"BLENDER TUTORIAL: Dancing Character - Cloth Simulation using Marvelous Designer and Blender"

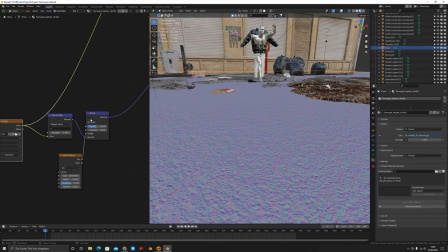And I used a noise texture even, placed in a bump,
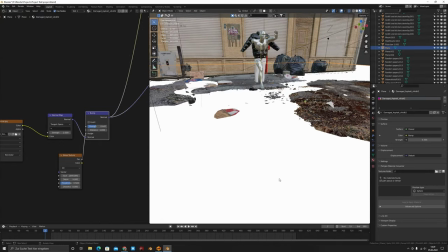which gave me some extra details, I think. Now not noticeable, I don't know why, I think, I don't know.
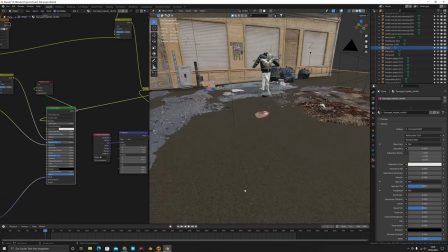So actually in the end, I got something like that.
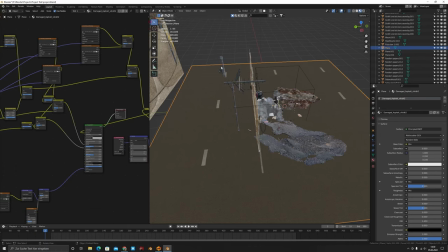Also, I got some assets from Ian, some antennas, I don't know.
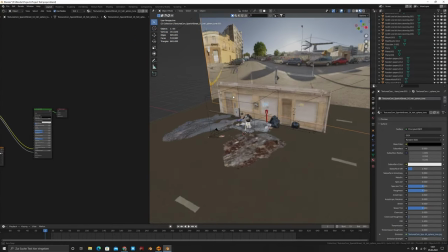And I placed them here at the top because you will only notice them. A background, which is actually just the image from textures.com.
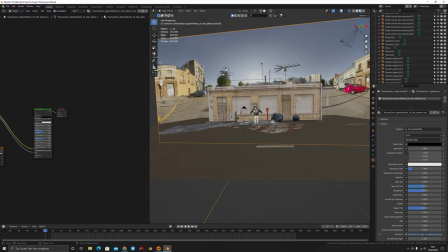Here you'll see what texture this is. It is actually an environment texture, like HDRI, an image texture.
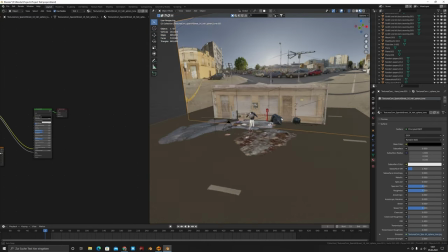They also provide that with their HDRI, so I used this,
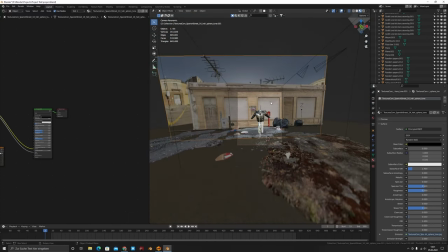which gave me a little bit nicer look than just playing with the sky settings here.
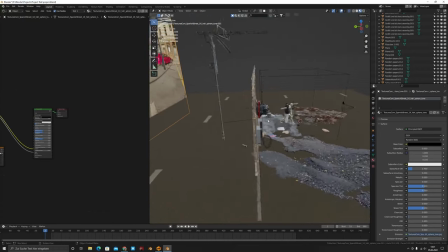And also it is way, way, way more better for your overall performance. I used this kind of asset, which is also from the ground assets from Ian.
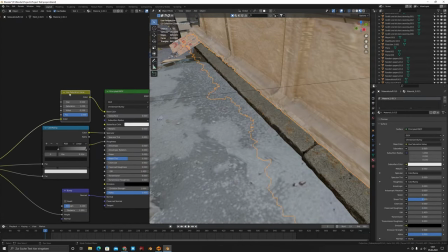Really, they are so powerful. I played with the saturation value and looked which value looks the best here.
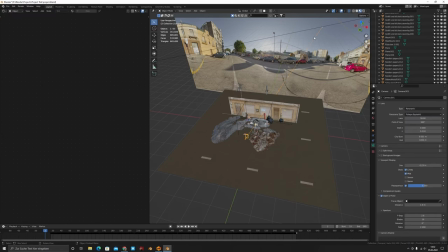Did I miss something? Yes, I actually missed something. The sun was actually also the lighting.
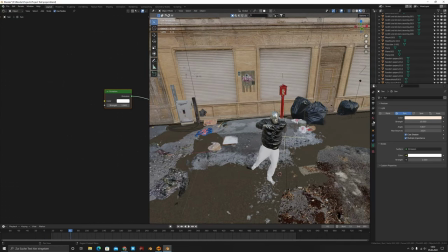So I actually used an HDRI, but this HDRI was like on 0.1, so it gave me some reflections but not the actual light. So I can show you actually what I mean.
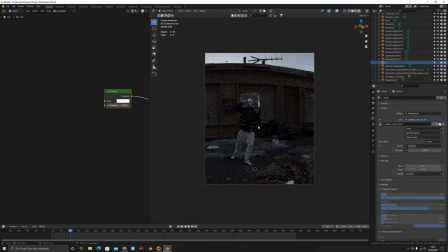If I'll disable now the sun, you'll see the environment texture just gave me a little bit of reflections, you know, especially for the object here and some of these kind of things. And then, yeah, in my opinion, that's actually one of the best things to do,
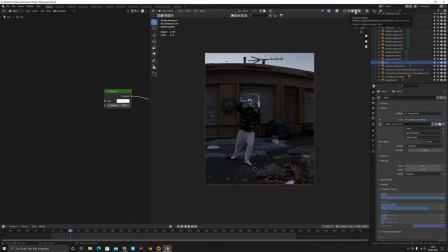to let a scene use an environment texture and a sun or area light. And then I placed the sun to like 10, made a little bit more yellow, gave it some angle.
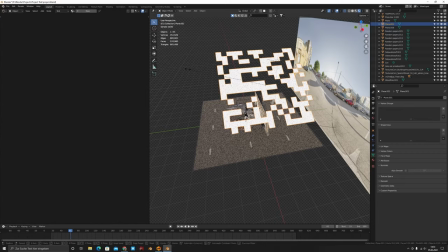Also, I tried to use just like a trick here to get some shadows.
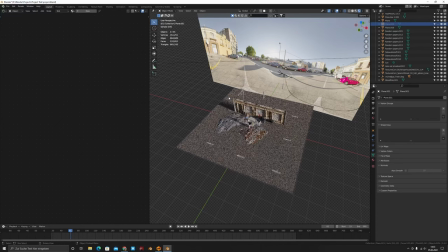I don't know, it didn't seem to work, like I noticed. Maybe it gave something.
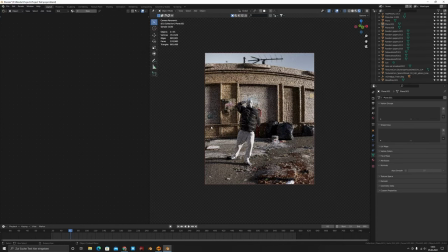Now the most important thing for me in my scene was the camera, also the lighting, but the camera was one of the most important things for me, because, you know, it isn't like only a camera,
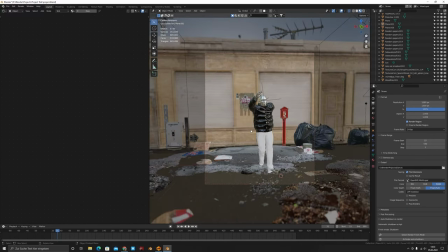you know, a camera with the default settings in Blender. You know, if you import a camera, okay, so camera or the default camera which you get in Blender, then there is some settings, okay, which you can play with. Especially you can move by while moving the camera. Of course you can use this
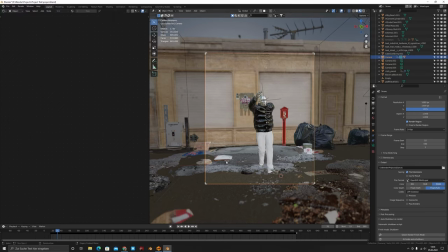keyframe option, keyframe the camera and use an even auto keying and playing and using maybe a lot of settings to play with the camera movement, okay? So I thought I really want to like push it to the next level. And what I did, and in the end, I really, really think it was worth, I bought an app. This app cost like $5. It is nothing.
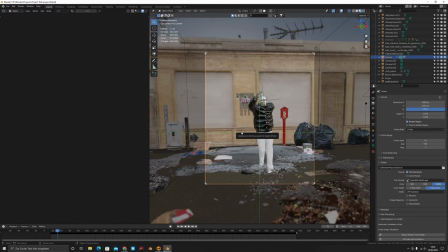And what you can do with this app is you can actually move your camera with your phone. Guys, that is so freaking cool and powerful. I use this app and I'm using it now every time because it is too powerful and it's so cool.
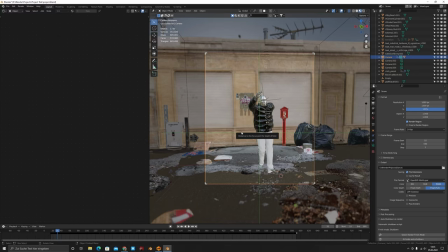Like, you can just play the cameraman and just really, like, how the camera really would be, like, you know, in this kind of scenes.
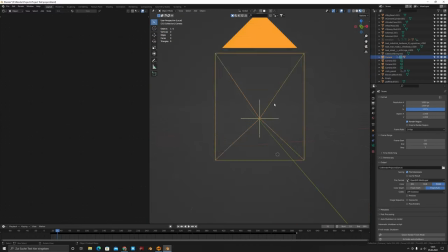So I played with my phone, like connected it. I will provide you the link into the description.
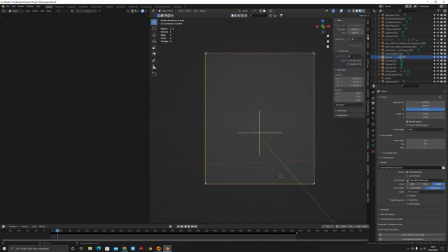And there are a lot of tutorials you can use. I won't make now a tutorial how really to install this app and to install it into Blender and how to use it, because that would take too much time. Import it and then see that what I made. You see that? That's like my actual iPhone.
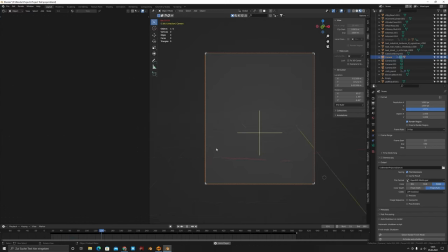I used my actual iPhone, and that really gave me that most of the realism I was hoping for.
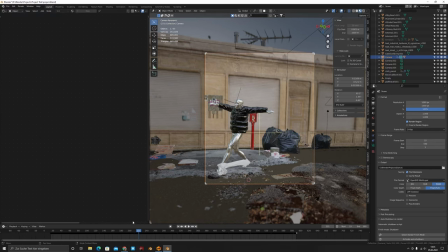Yeah, and I could really like move my camera and try to track my character like I was moving, and yeah, that was great.
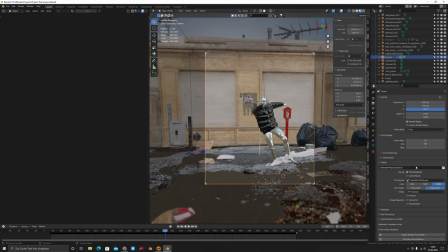It was so fun to make, trust me.